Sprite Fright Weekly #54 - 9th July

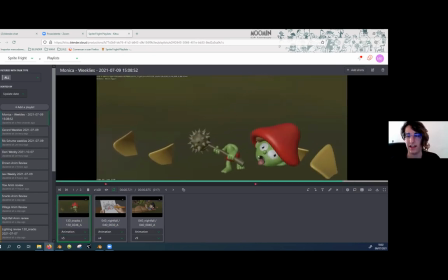24:44 And I changed a bit like the head expression, but it wasn't quite working. So I made another version coming back to this, moving less the body and stuff, but it was a bit too squishy, like the face.
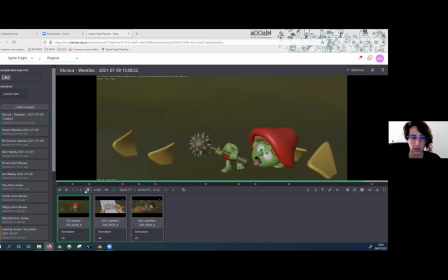25:02 I got that note, and we stayed with the last one. It's this one. It reads better. This one's great. And the nachos have salt.
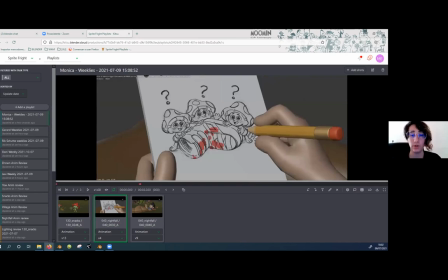25:15 And then this was the last shot from Nightfall that I was meant to do it earlier, but the drawing wasn't finished, but now we have it. And I have various versions.
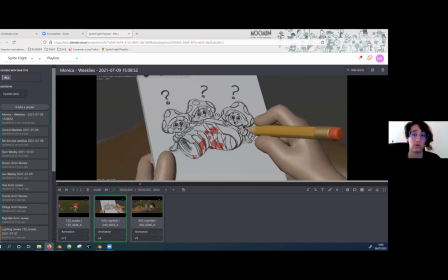25:27 The idea was not to draw from zero, but to like feel like she's redrawing a line, this line here, but I didn't quite get what to do, so I have this version, then change.
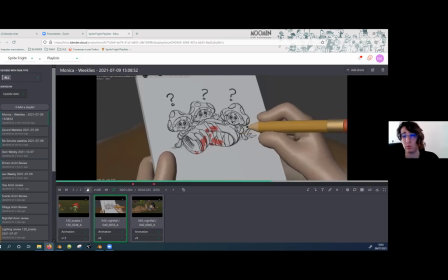25:46 I will make this, but this was too smooth. I was working on it. And then I got this last one. It's more like phew.
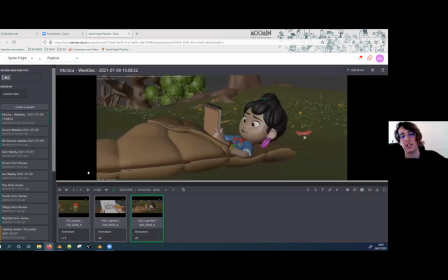26:01 And yeah, and Nightfall is done with this. And then I had to change this one because the pencil here is stopping. So I had to make a little fix that at the beginning it was like stopped.
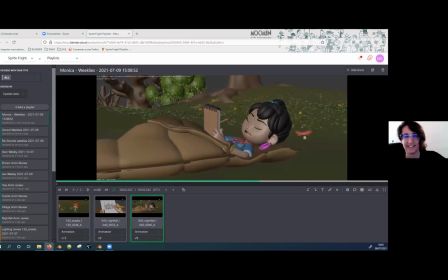26:18 And that was my week. This week I
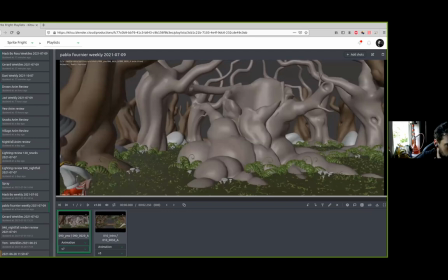26:24 finished this shot, but not anymore because there is a retake. So but yeah, last week I was busy with it. I spent like a couple of days on, and then
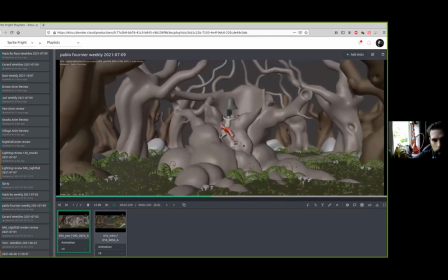26:36 yeah, this I had like a small block in that it was like doing, yeah, I tried different ideas.
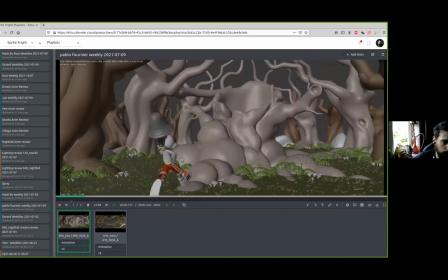26:43 We end up doing this, and later I just polish it, and then this is the last version.
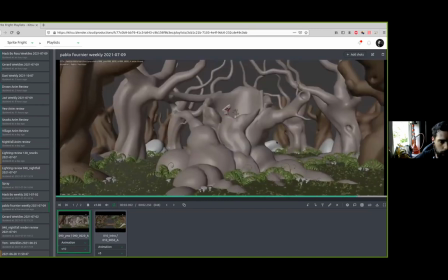26:50 We'll have to
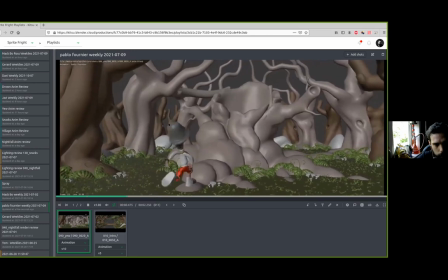26:52 the retake of instead of grabbing the pants, you will be grabbing the hat, but yeah, that's something that for the next week. And I started to do this shot.
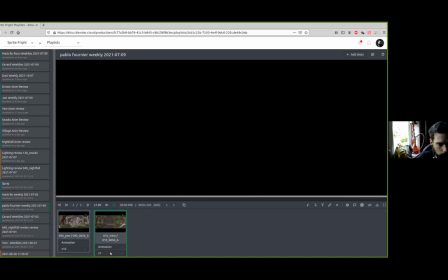27:08 This shot, I started to do it on pre-production. I did some works on it,
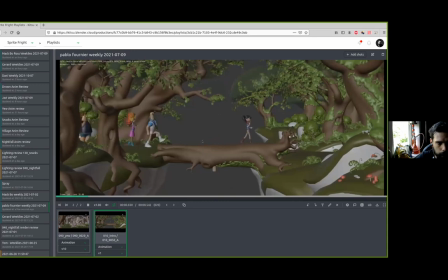27:15 and I kind of spent like half a day or more trying to take what I did on that pre-production and try to bring it back. It worked kind of,
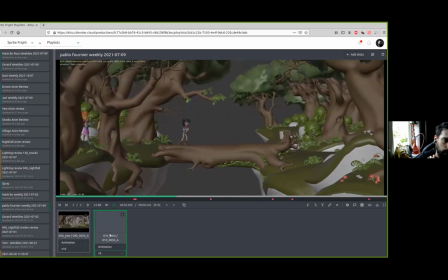27:33 so I just spent more time basically fixing these guys here. Even it was like a bit of change in the scene, so they are not now hovering or up the tree trunk, but that's something I have to adjust.
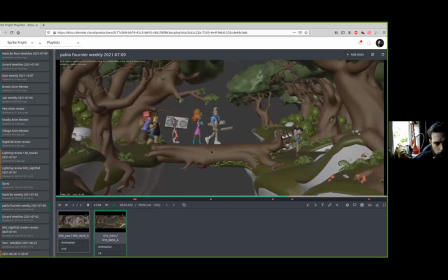27:50 But yeah, I give them all the props and everything, so they are kind of there already. I still have to spend time on them, but mainly I spend time on Ellie, trying to save as much as possible I could do from the other animation I had, and trying to push it further.
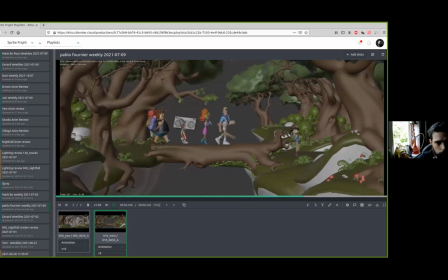28:09 And for the moment, this is the last I got. So I end up doing this for this week. So yeah. That's it. Yes.
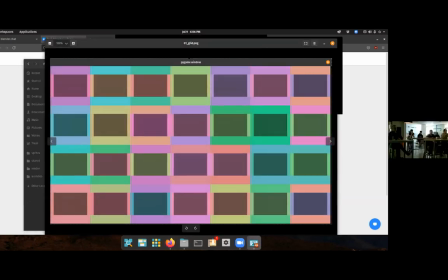28:21 Alrighty, so this week I was working on a contact sheet tool.
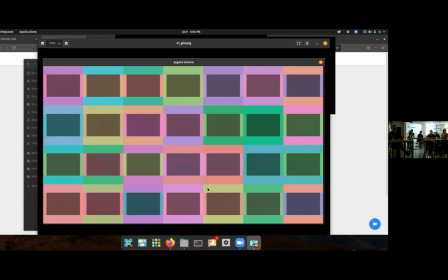28:29 I was showing you guys last week when I placed the things manually. I wanted to automate this. Turns out it was quite more difficult than I thought. But so I was trying to come up with to programmatically sort of create this contact sheet, right?
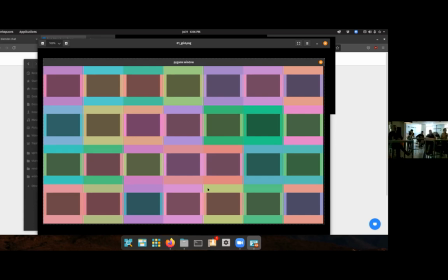28:45 And these dark spots here are basically the content. And it should place this all nicely in a grid.